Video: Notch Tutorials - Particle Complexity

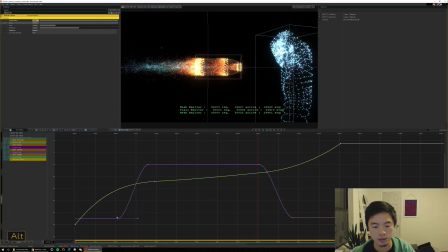70:05 I think maybe this needs to be a slower ramp.
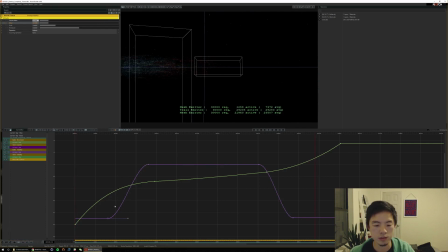70:15 Let's see. I think this might be not slow enough, actually.
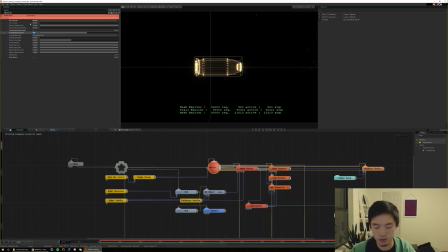70:26 So I'm going to go back into my particle root and just increase our fixed update rate.
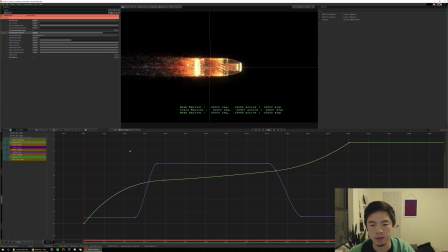That wasn't quite right either, I think. So as you can see, there's quite a bit of fiddling that needs to happen here. And this is why motion design takes so long. It's hard to get it to feel right.
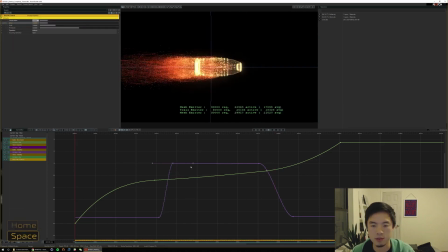70:52 And sometimes you just have to spend some time and play with it and find some parameters that help you get it closer towards feeling right.
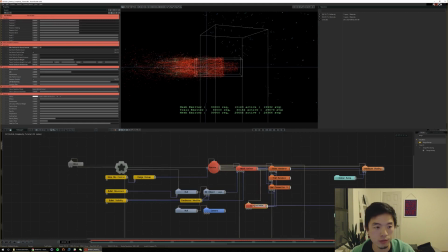71:08 I think this parent transform weight might be a little too strong in some of these. Something tells me that might be the case here. So let me decrease this a little bit.
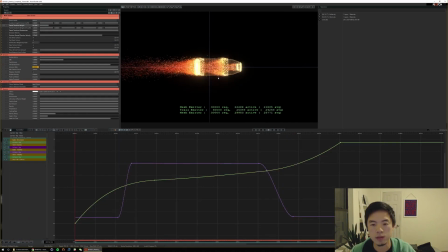Even a little bit less.
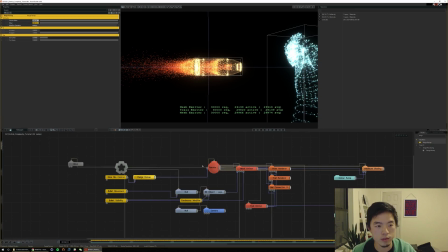71:42 Let me make sure that this is having the effect that I'm hoping for. Fixed update rate. You know, I'm going to change this because it's hard to tell right now.
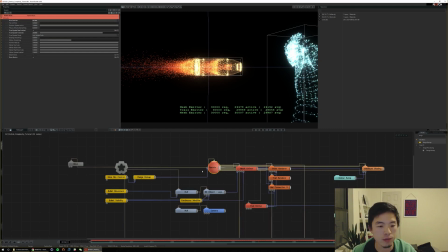71:57 I'm going to change this to a replace. And we're going to go from 10 to 240. So now I don't have to worry about seeing what this is. I just know when this is 0, it's 10, and then when it's 1, it's 240.
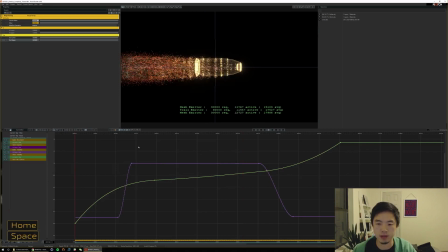72:14 I think that'll make it a little easier to modulate.
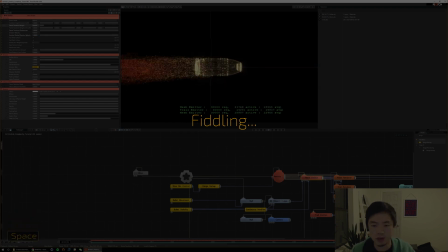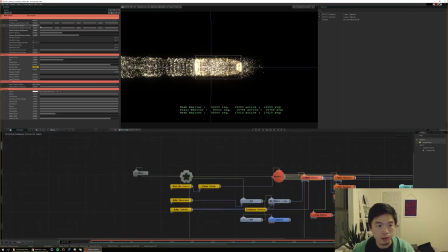72:27 So I think I'm going to turn off this parent transform weight. I don't actually want these particles to sort of follow the bullet as it's been doing. I want them to just leave this trail. And I think that looks a little bit better. And if we give it a little bit of emission velocity, they should emit with a little bit more velocity based on the direction that this thing is spinning.
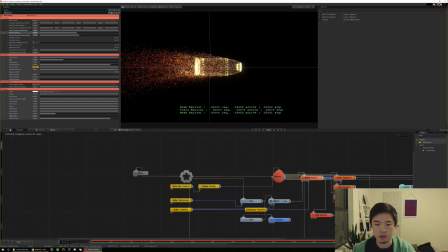72:45 So you can see here that this is really cool. And as we slow it down, you see a lot more detail in what's happening. I think I can tone back my normal velocity a little bit because it's spreading out a little far now.
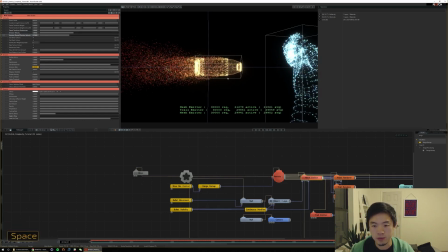72:59 I think that looks really nice. So let's bring back a little more of these trails. Maybe a little bit more. Let's see.
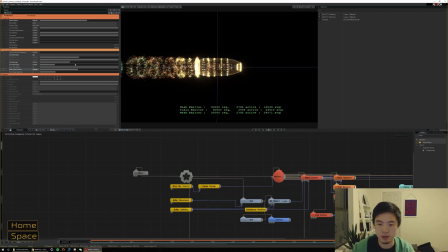73:19 There you go. That's a pretty cool effect. You can really see the way that this bullet is spinning as it travels. These particles come out and leave some trails.
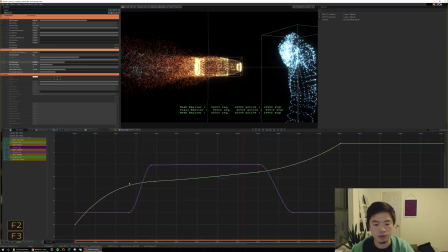73:30 And then, you know, for the slow-mo here,
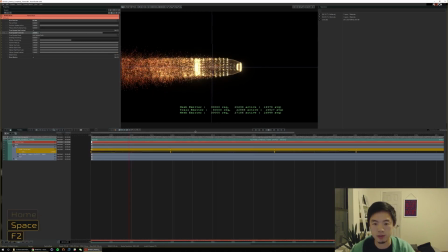73:36 we'll just make sure that it really hits the slow-mo at the perfect time.
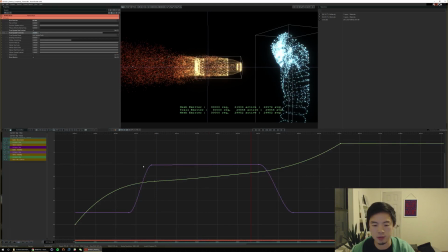73:40 Like right when it's kind of hitting this slow-mo section, we should already be in particle slow-mo mode.
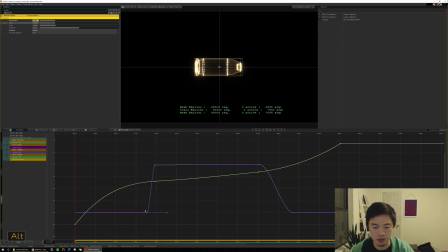73:45 You can almost start it a little bit earlier for just extra effect. And the more sharp this curve is, the more sudden it's going to feel as you hit the slow-mo. So that was almost a little bit too sudden. So fast, fast, fast, then slow-mo shot. And then we can speed up again once we hit this hand.
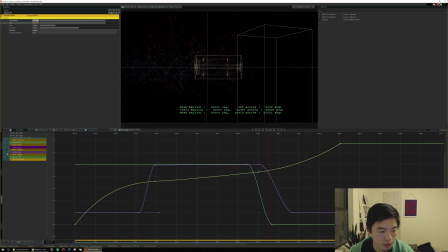74:03 So let's retime our hand a little bit because I think that has had some impact, this hand explode here.